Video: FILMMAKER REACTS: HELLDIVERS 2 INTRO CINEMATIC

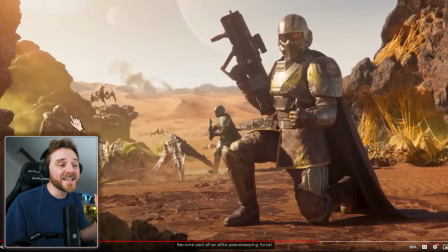What they're doing is they're blocking part of the frame to get you to look somewhere else. so by putting this here they're framing this section here which is leading your eyes to him and then you go back over here okay
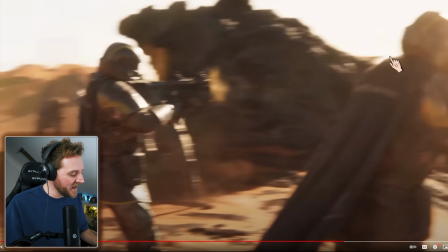I love it to keep the action look at the way the camera is let me go back five
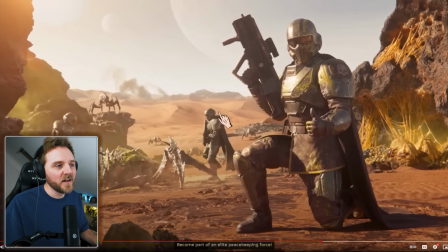this by the way it's this stuff here this is what you call devil in the detail writing
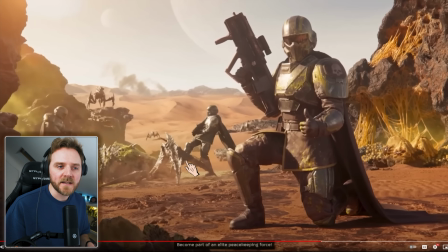because it's a bit what I like about Guardians of the Galaxy and things like that is it's the little nods that they do to make it more believable more fun and like you've got this bug up here just watching
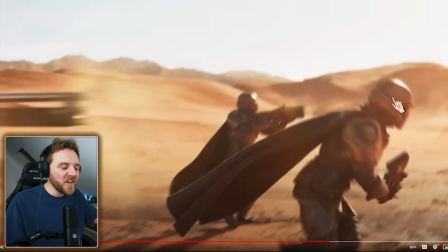it's just all the texture all the layers you don't mean i just love it here
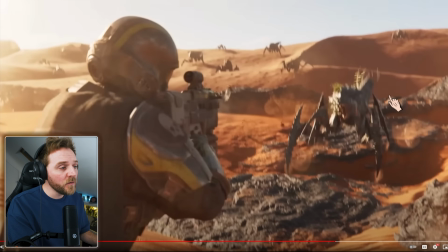we go we've got the bit of action camera they're moving but it's not over the top action cam is it you'll notice that
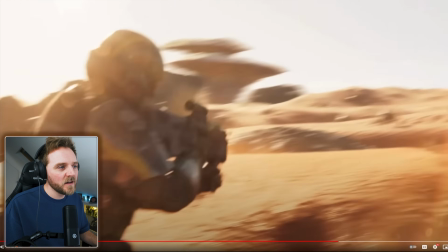You're still able to see what's going on. It's got that Hollywood sort of stabilization to it.
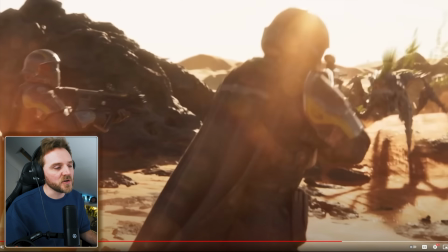As you can see the movement, but you know it's still action. And the camera is telling you that it is action.
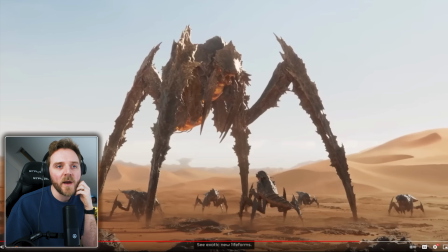And also, they're making it a bit more video-esque-like and commercial-like because they've got things like whip pans in there.
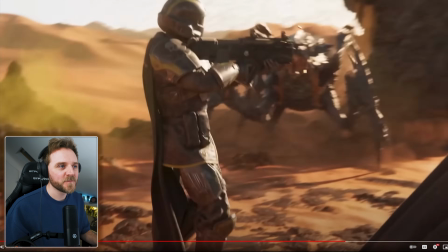You see that little whip pan? he spoke to you directly very close up so he's talking to you sort of here look at the framing
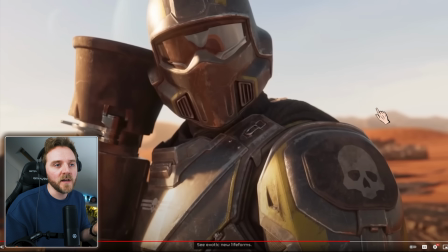look at you got your logo here it's just building you up look lovely shallow depth of field making it look cinematic make it a bit more video exotic
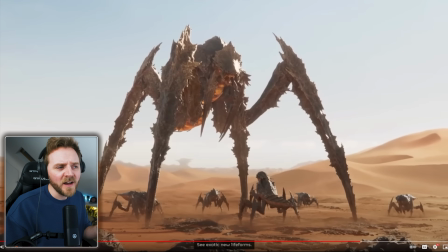new life forms they're really selling you at this bit crack me up exotic new life forms fucking blows it up that's what i loved about the silliness of starship troopers but then it got very serious didn't it where paul verhoeven's work verhoeven's work grind it grounds you in reality and the same thing with the news report it comes with the comedy of the ridiculousness of it but actually it's got a
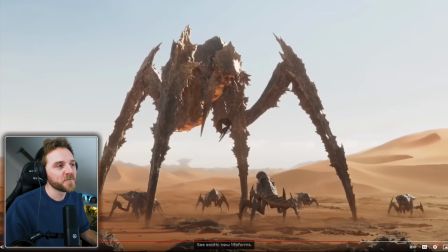very serious tone and this is the same sort of thing so
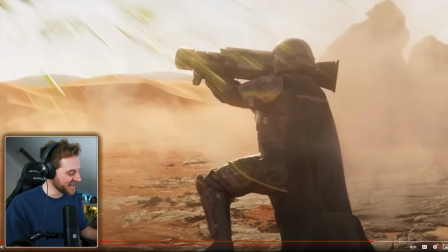good and then it whip pans again and then it's just like
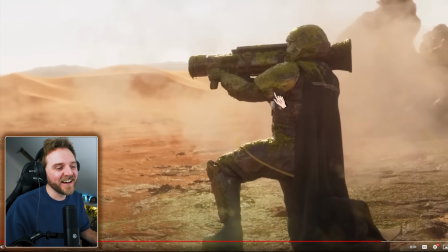dude awesome i
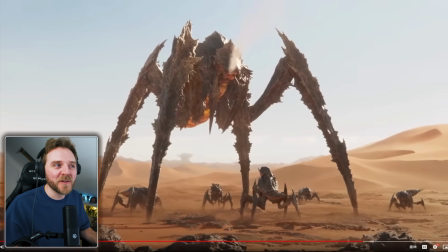gotta watch that again a shit like it cracks me up what sells
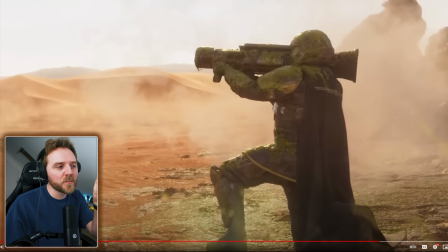it is time it's the fact that they give you that breather of him holding the rocket launcher the rpg and then there's a gap of silence then the goo or the blood falls on him If you're into comedy or you're writing for comedy, the best thing about comedy is time. It's the air gaps. I watched something recently. I think it was Coming to America 2 and it was too much. They were leaving the pauses too long and it just ruined the comedy, the illusion of it. It felt like you're watching a comedy. Does that make sense? Comedy's funny when it's natural and it comes out of nowhere like that does, okay? Just by a few frames.
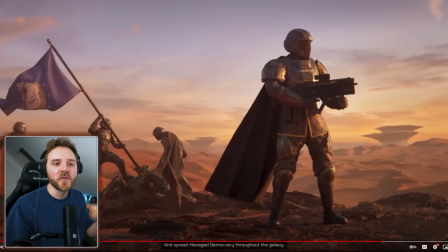hold makes it more funny and the sound effects of the splattering of the blood that's how you do comedy i grew up with only fools and horses okay proper british comedy one-liners how to do timing perfect yeah
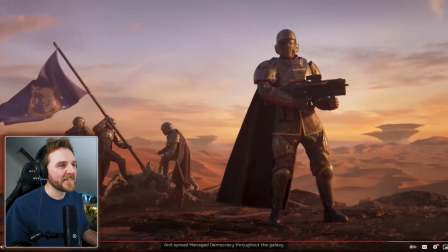yeah great and spread managed and then look at this so this is clean framing
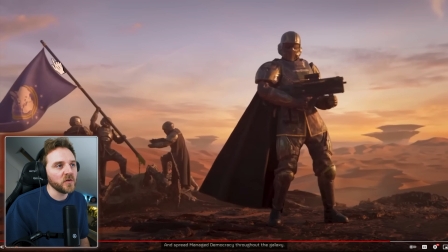so remember i was talking about that earlier look there's nothing here drawing your eyes you are looking at the entire image so he's kind of he's at least a few meters in front so he almost acts as if your foreground you've got your may ground and you've got your background triple layers